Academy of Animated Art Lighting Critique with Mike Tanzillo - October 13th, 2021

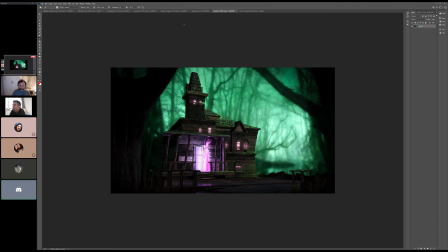33:11 Oh yeah, Cool. I'll play around with it. Thank you. Yeah, no problem, Ruby. That was great.
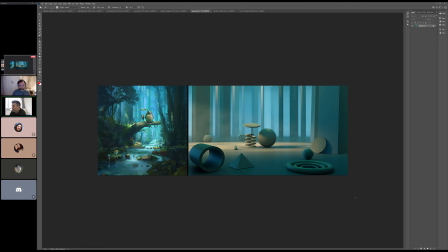33:16 All right, I almost forgot Thiago's here. So this is a first assignment. This is a like really beautiful reference. So we've got shards of light cutting through here, just like little pockets on the ground that you've done a really beautiful job of kind of replicating.
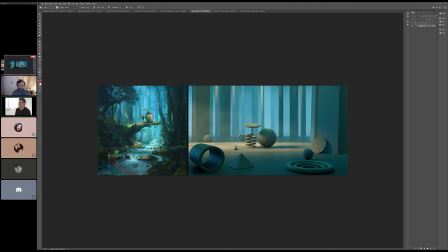33:30 And you're seeing that it's like the foreground is more out of focus, and the background is a little bit more, and then we're just kind of able to zero in there in the middle. And you're dialing in this like kind of warm over cool kind of a thing. I think one of the things,
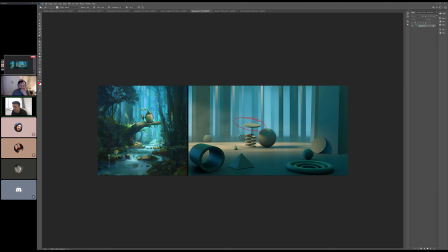33:51 I think I would make that a little bit smaller so that we can get some more light along the top of the head of our sphere. And it's almost like there's a little bit of translucency from this thing because you can kind of see some color bleed in there.
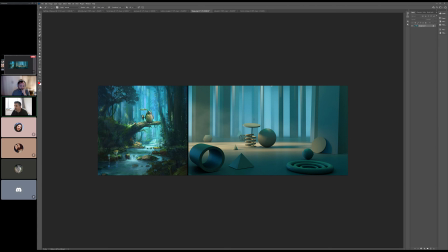34:07 And I'm not saying that you should change the material of this. I think you could add a very small area light under here that emits like a little bit of that kind of color coming through there a little bit onto the sky.
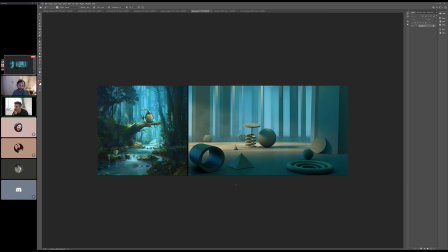34:27 But you're doing a great job. Like, look at this atmospheric buildup. Like, dark points fall off as we go back into space. Yeah, I think this swath of light might just be a little bit too big.
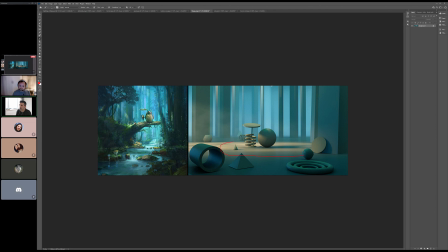34:44 I would narrow it down so we can kind of clip it off to just kind of right in there and allow that to go a little bit darker. just because it's like this is all about like very small patches of light around. But good shaping throughout. Good specularity on like these rings. Fitting those little bits of shaping in there.
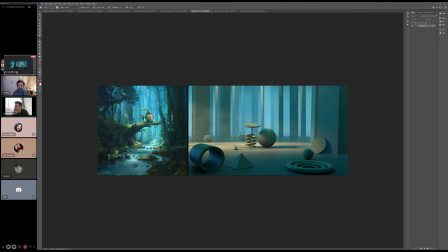35:03 It looks great. And then I wonder if we could just use a little bit more contrast overall. Push this bright a little brighter. Yeah, something a little more like that.
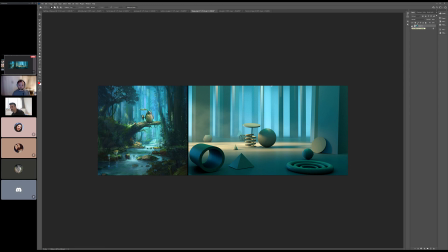35:22 But yeah, I think that looks great. Would you guys have any other thoughts on this? I think it looks great too. I'd say like one thing when I was doing this or like those early lessons, I wish I had thought more about the resolution and like frame size.
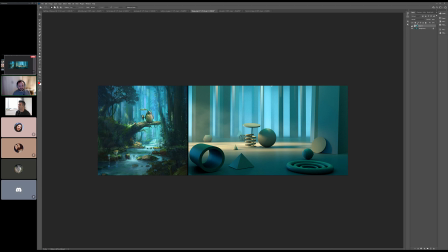35:40 And I feel like this would be a good time to just test copying the actual resolution or the aspect ratio of the reference. Just to start hammering that in that we don't always have to do 16:9. That's true.
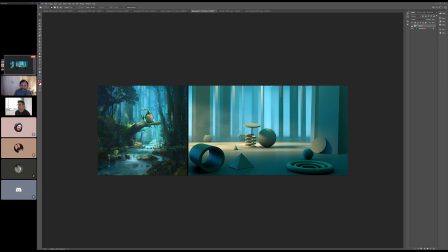35:58 That's very, yeah. Because I think that would go a long way too. That's smart. All right, cool. All right, well, everyone enjoy the rest of your Wednesday. Thank you guys again for bearing with me yesterday. I had to pick up my son early from school. It became a whole thing yesterday, and I didn't have an opportunity to do the live critique.
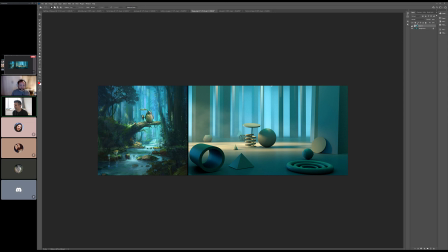36:15 So I'm glad I was able to join you all today, and I will talk to you all very soon. good. Thank you. All right. Thank you. Thanks, be everybody. Bye. Be good, everyone. All right,